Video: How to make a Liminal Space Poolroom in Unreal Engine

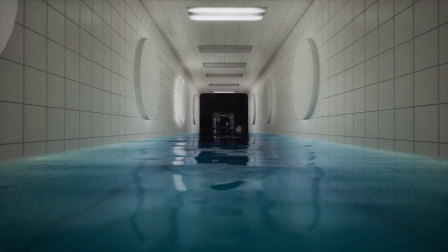0:00 Ever wondered how to create a mesmerizing audio-visual experience that blends cutting-edge video game technology with live music production?
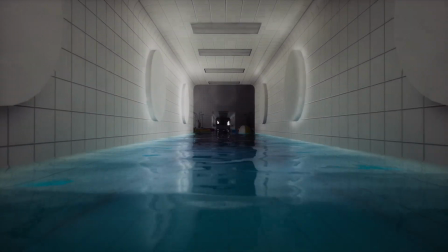0:09 Well, you're in for a treat. In this video, I'll take you behind the scenes of my latest project,
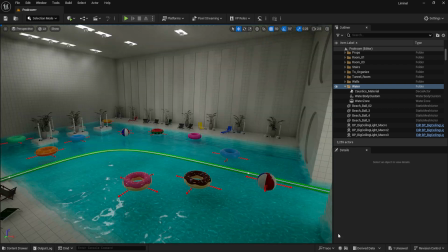0:15 a reactive visualizer set in a surreal liminal space pool room powered by Unreal Engine and Ableton Live.
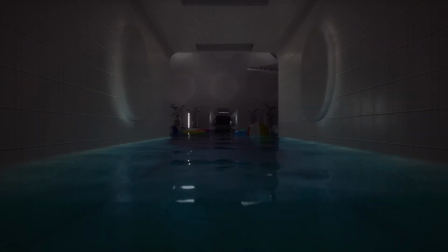0:23 So get ready to dive into the world of real-time 3D graphics,
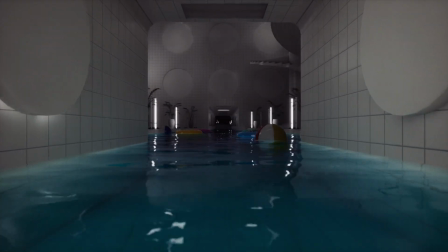0:28 minimalist classical music, and the magic that happens when they dance together.
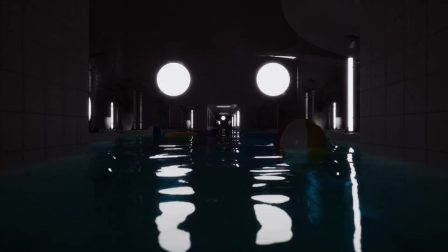0:33 Whether you're a seasoned developer, a music producer, or just curious about the process,
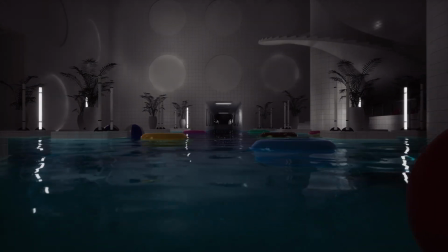0:38 stick around and by the end of this walkthrough, you'll have the knowledge to create your own immersive audio-visual masterpiece.
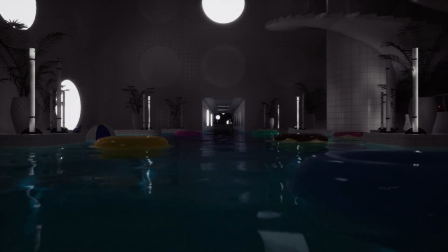0:46 To begin, when building a room such as this,
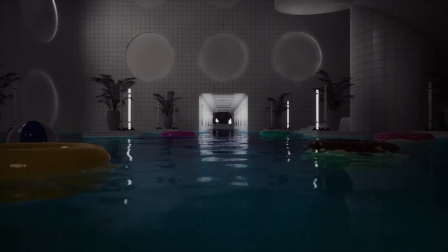0:49 there are a few main variables required in order to help create the aesthetic that's commonly associated with liminal space pool rooms.
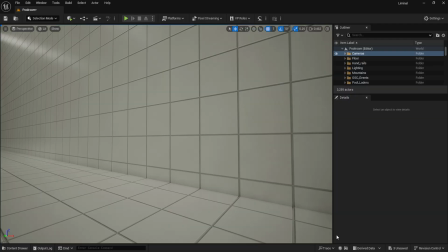0:58 The first being the tiled walls and floors is commonly seen in such environments.
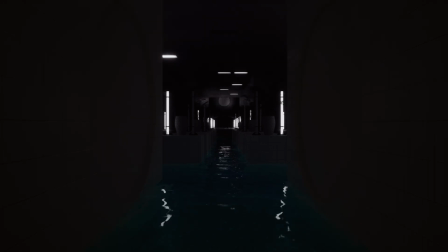1:04 The second being related props such as pool ladders, plants and vases,
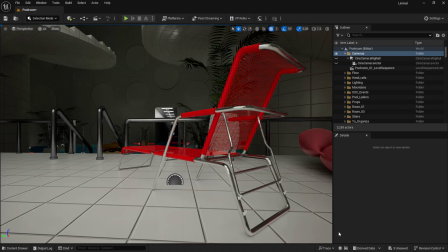1:10 inflatable rings, beach chairs, ceiling lights, etc.
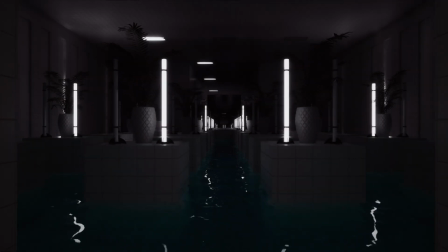1:14 Really, whatever additional assets you feel would be appropriate with such a location.
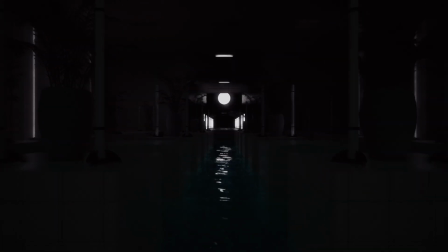1:19 These are just a few of the particular objects I use to help make the environment feel less barren.
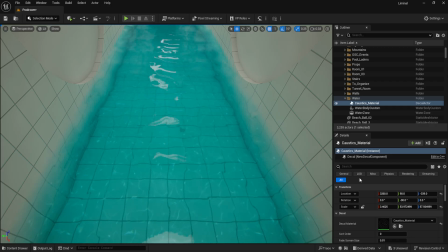1:25 Then finally, the still and or gently moving water that inhabits the pool room environment. Some additional caustics is done via gobos, also helps with getting the refraction in the water to be as lifelike and accurate as possible without your computer having to do too much intensive rendering work,
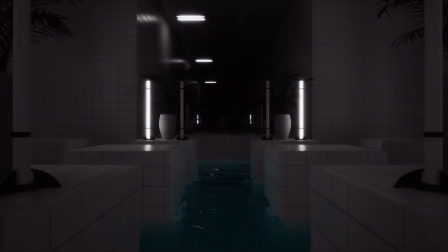1:45 which is very important in this use case, as everything should ideally work in real time for this type of reactive visualizer.
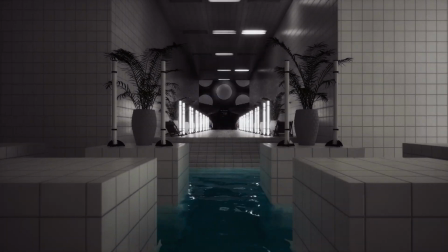1:53 With these things in mind,
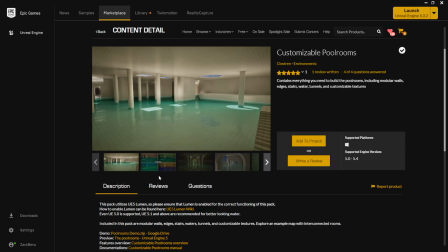1:55 the first step I took was blocking out the environment using the customizable pool room pack that I bought off the Epic Marketplace.
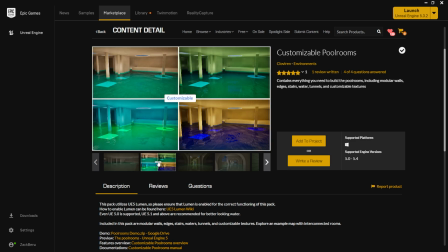2:03 This little kit bashing pack allowed me to very quickly get the desired aesthetic up and running, while also supplying all the necessary variables,
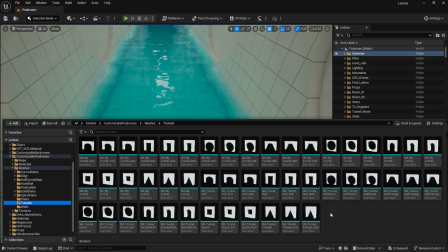2:12 such as walls, floors, tunnels, stairs, poolside ladders, and more to work with.
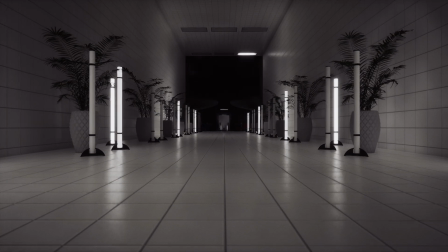2:18 So with these assets at my disposal,
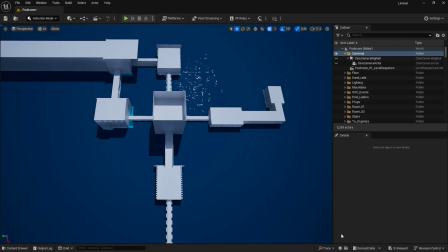2:21 I started creating an environment that had several rooms connected via tunnels that the camera could travel along with the camera rig rail.
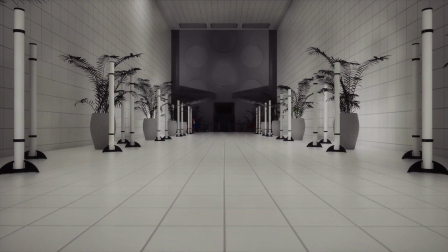2:30 This time around I opted to have the environment start with one long straight stretch that would
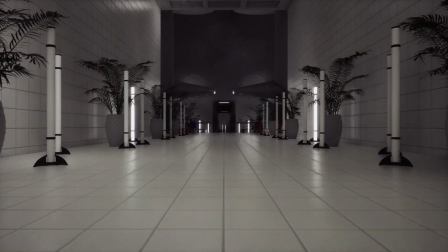2:35 eventually make a right turn and then start going through a maze of additional mini pool rooms and corridors.
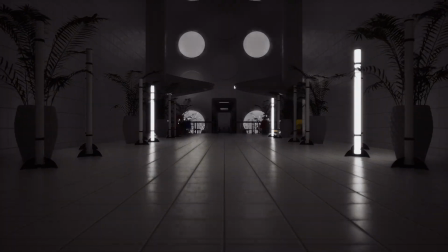2:42 These pool rooms and hallways were all inhabited with ceiling lights,
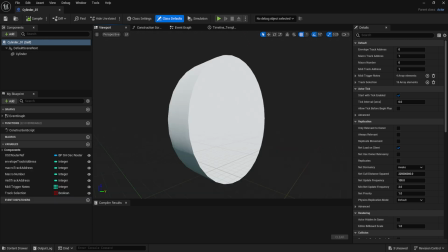2:47 vertical floor lights, and recessed primitive shape lights built into the walls.
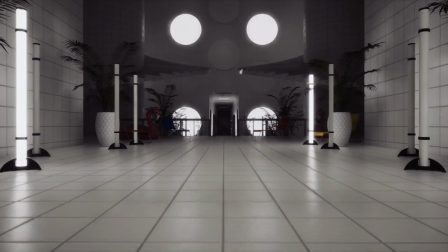2:52 The idea was to keep the reactive lights simple and more congruous with the environment,
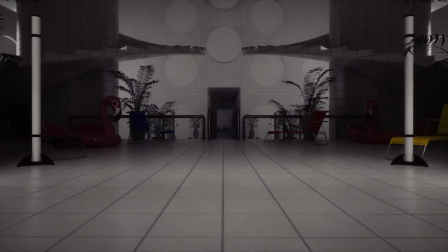2:58 especially as the lights would reflect off the water, creating more complex visual patterns that would reflect all around the environment.
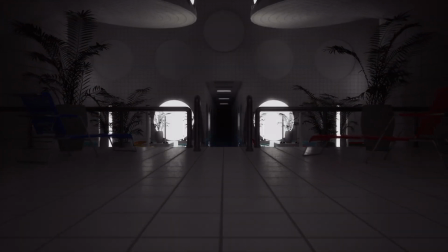3:06 Which brings me to the next important variable in creating the pool room, that being the water itself.
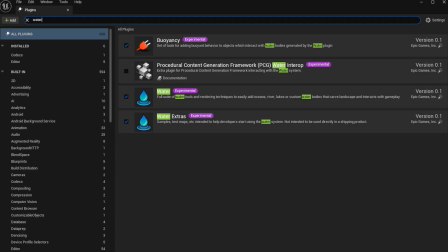3:12 The water was created using the stock water plugin in Unreal Engine, which currently has to be enabled in every new project as the plugin is currently still in beta.
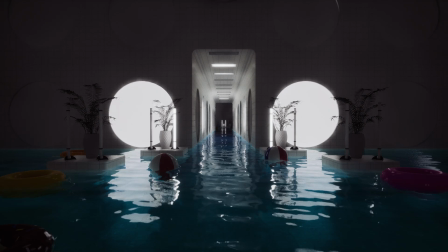3:24 The type of water in this particular video is rather calm, so it's not too complex to get set up thankfully.
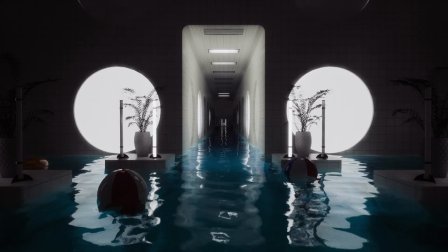3:31 I'll leave a link in the description to some other useful tutorials so you can get this setup as well,
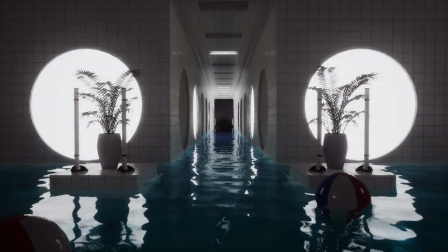3:36 as me explaining it in this video would make things far too long.
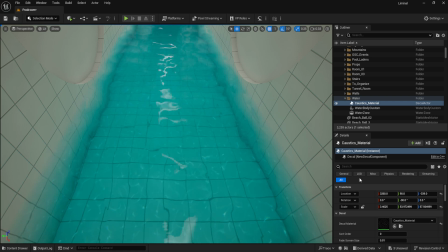3:41 I also used some gobos to help achieve the caustics in the water, not only for efficiency's sake, but also to add another variable to the water to make it more lifelike, as the stock water plugin doesn't really replicate the caustics look I was hoping to achieve.
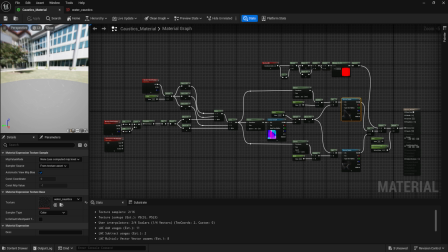3:57 I'll leave a link to another helpful tutorial that I used to help achieve this effect, as this too would take far too long to cover in this video alone.